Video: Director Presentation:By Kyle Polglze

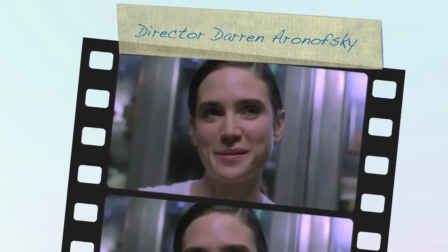[0:00] Anybody want to waste some time?
Darren Aronosophy has directed several films such as Requiem for a Dream, Pie, The Wrestler, The Fountain, as well as several others.
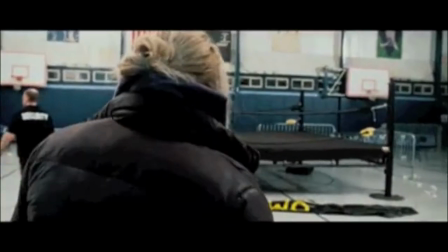[0:15]
Darren puts the audience in places that the world has never seen before.
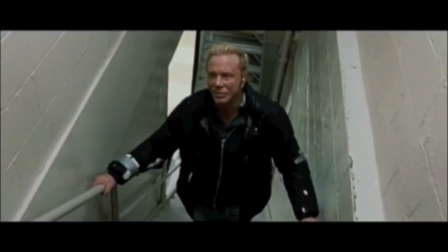[0:19]
In his movie, The Wrestler, he throws the audience behind the scenes in the real wrestler's life.
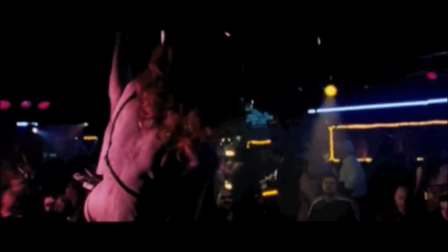[0:26]
He goes into many situations such as what he's doing for love, love,
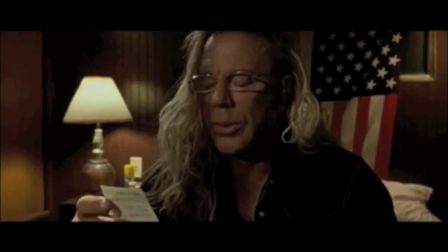[0:31]
how he's getting by with his daughter, and how he's just picking up the part time jobs on the side.
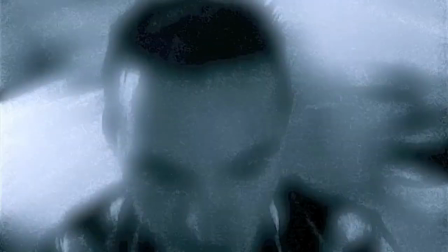[0:38]
Darren uses effects such as these in many of his movies, where the camera shoots over the shoulder of the actor.
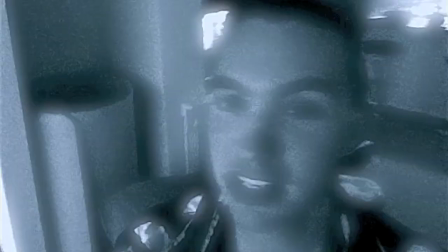[0:44]
This gives a totally different perspective for the audience.
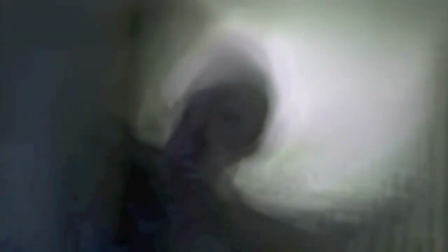[0:47]
In addition to shooting over the shoulder of the actor, he also gives the audience a glimpse inside the character.
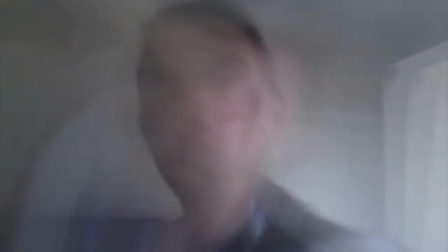[0:55]
He uses different motion blur techniques such as these that kind of give the feel that
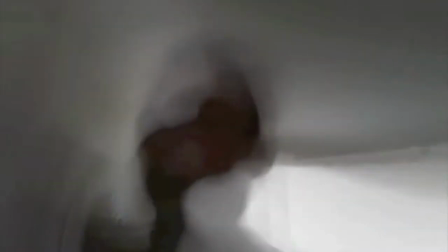[1:00]
there may be alcohol abuse or drug using and stuff like that.
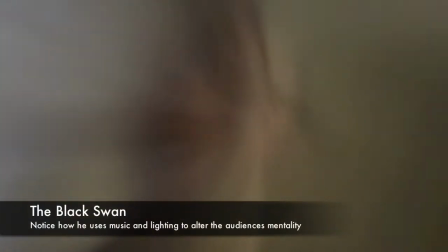[1:06]
This is an awesome technique.
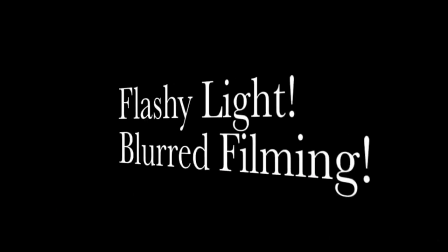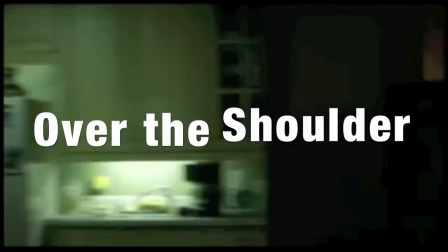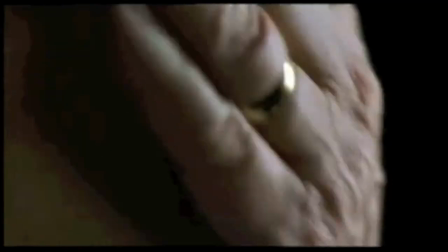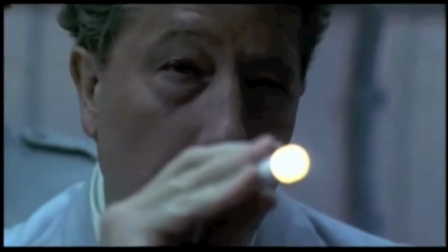And lastly, as you've just witnessed in the scene from Requiem for a Dream, Darren likes to treat his audience as if they were in a theme park, kind of to put them in the uncomfortable We'll see. To give them the edge of what's really going on and why am I watching this. But it hasn't failed yet. Movies such as The Black Swan and Reckon for a Dream have been massive successes in the box office.
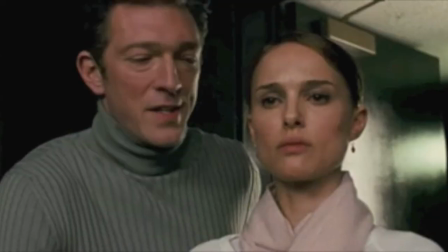[2:29] Watch the way she moves. Sensual. She's not faking it. Feel my touch.
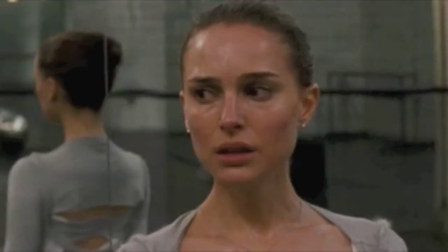[2:34] Respond to it. The only person standing in your way is you.